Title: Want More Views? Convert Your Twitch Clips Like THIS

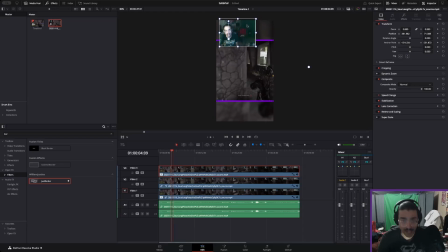It's not very well put, but I have face cam. And maybe extend it a little bit, and I'll make it a little friend. Move the original down, extend that out,
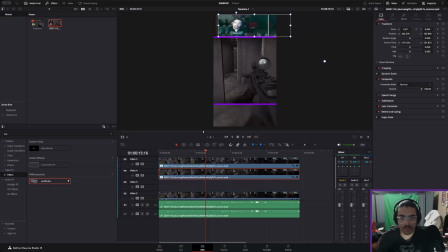and I'm gonna put another blur on it, because with the blur it'll look a lot less ugly. Yep, there we go. And now, look at me.
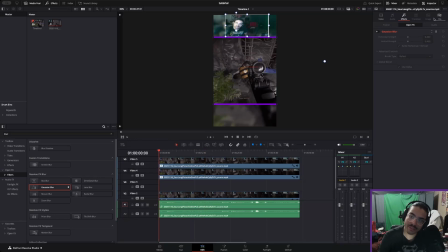Look at me in the middle of the screen, all dainty and magical. Looks absolutely perfect. So, The final step of the process would be captioning. Captioning is very important. Make it eye pop and make it pop, make it flashy.
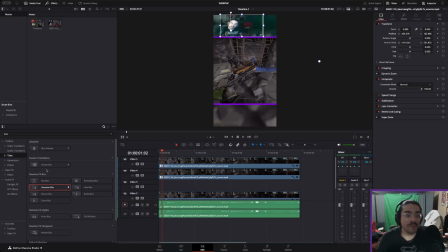You want to make it flashy so people keep watching your video, and that's what I do. So I go over to my titles. This will be default in your thing, regardless of what you have. Text plus. Text plus is the greatest text. And the reason that it's the greatest text is because it comes with all these little toys in it in the shading section.
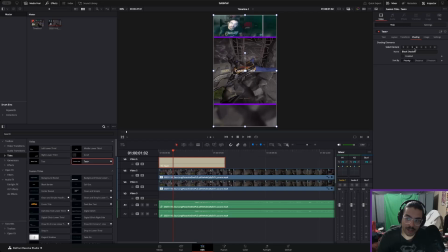You can put a white solid fill, put a red outline, put a black shadow. I like the shadow. Shadow's good for eyes. And I like the outline because it's good for labeling. So I make mine, channel color type beat. My captions for when I speak are purple. And I pick a font.
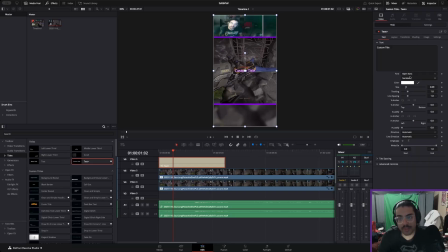I'm thinking about changing my font. So I think I'm going to experiment with that here. I'm using one font. It's a little bit hard to read. You might read it. So let's find a font. Yeah, sure. Let's go with marker felt. I don't care. It works. It's better. It's easier to read than my last font.
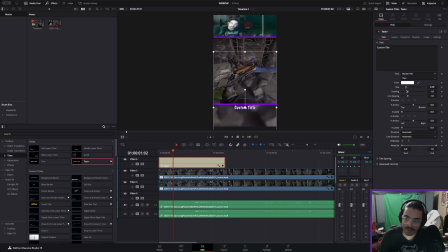So you size your font up to your liking, and then you're going to use that bottom space as where you type your words. So let's listen to this, and then we'll get writing.
I mean, he won't be.
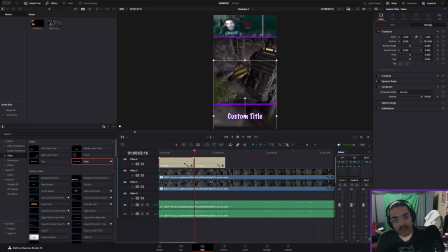Yeah.
All right. So that's the first thing I say is yeah. I'm going to cut here. And I'm going to save this file for later, this other one, and you'll see why.
Yeah, I hope I didn't hit him in the ephemeral, because I did go for the ephemeral.
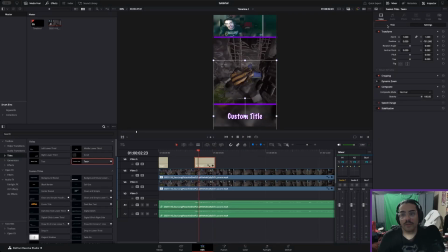Okay, that's a good place to stop it. So, yeah, I think, maybe?
Yeah, I hope I didn't...
Yeah.
I hope I didn't...
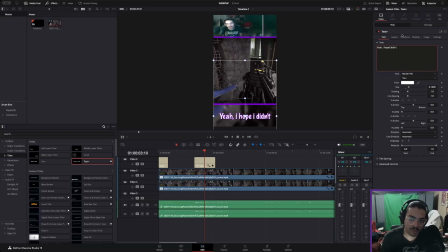And this is where the fun comes in. It's also probably the most time consuming part, but you know it can be fun. It can be a lot of fun when you get a system going. This is boring. I know. I'm really sorry.
Yeah, I hope I didn't hit him in the effect. Yeah, I hope I didn't.
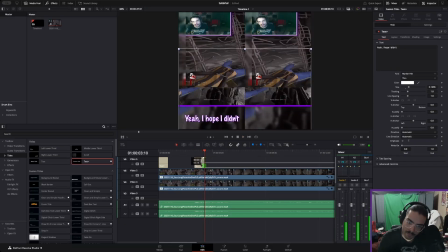Let's look at there,
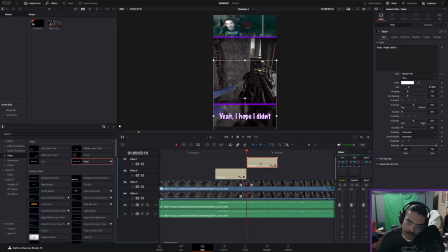and then above it, I'm gonna put hit him in the.
Yeah, I hope I didn't hit him in the ephemeral, because...
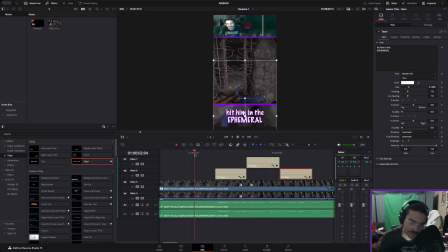Okay. Now, I'm going to put in the fun part. Video transitions. So I have a lot of video transitions. I like to use my whips and stuff. The thing about the whip is that it looks really good for popping up text.
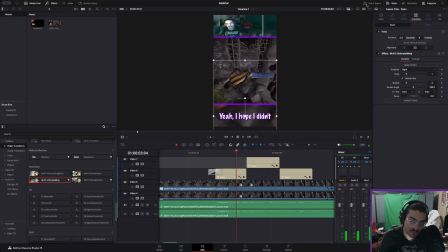Yeah, I hope I didn't...
I realize now that the quality dropped. It's because it's heavy on the computer, but when it's rendered, it looks pretty good.
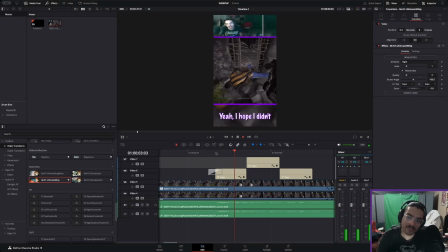I'll drop it a quarter and see if that helps. Yeah, I hope. Yeah. So yeah, I hope it just like flies in, and then you can have it fly out. Usually, I have these already on top of it, so I can just copy them in. But I'm placing them for now, so you can kind of see.
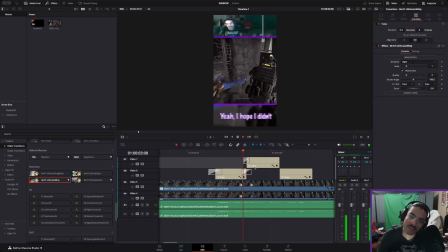Yeah, I hope I didn't hit him in the ephemeral.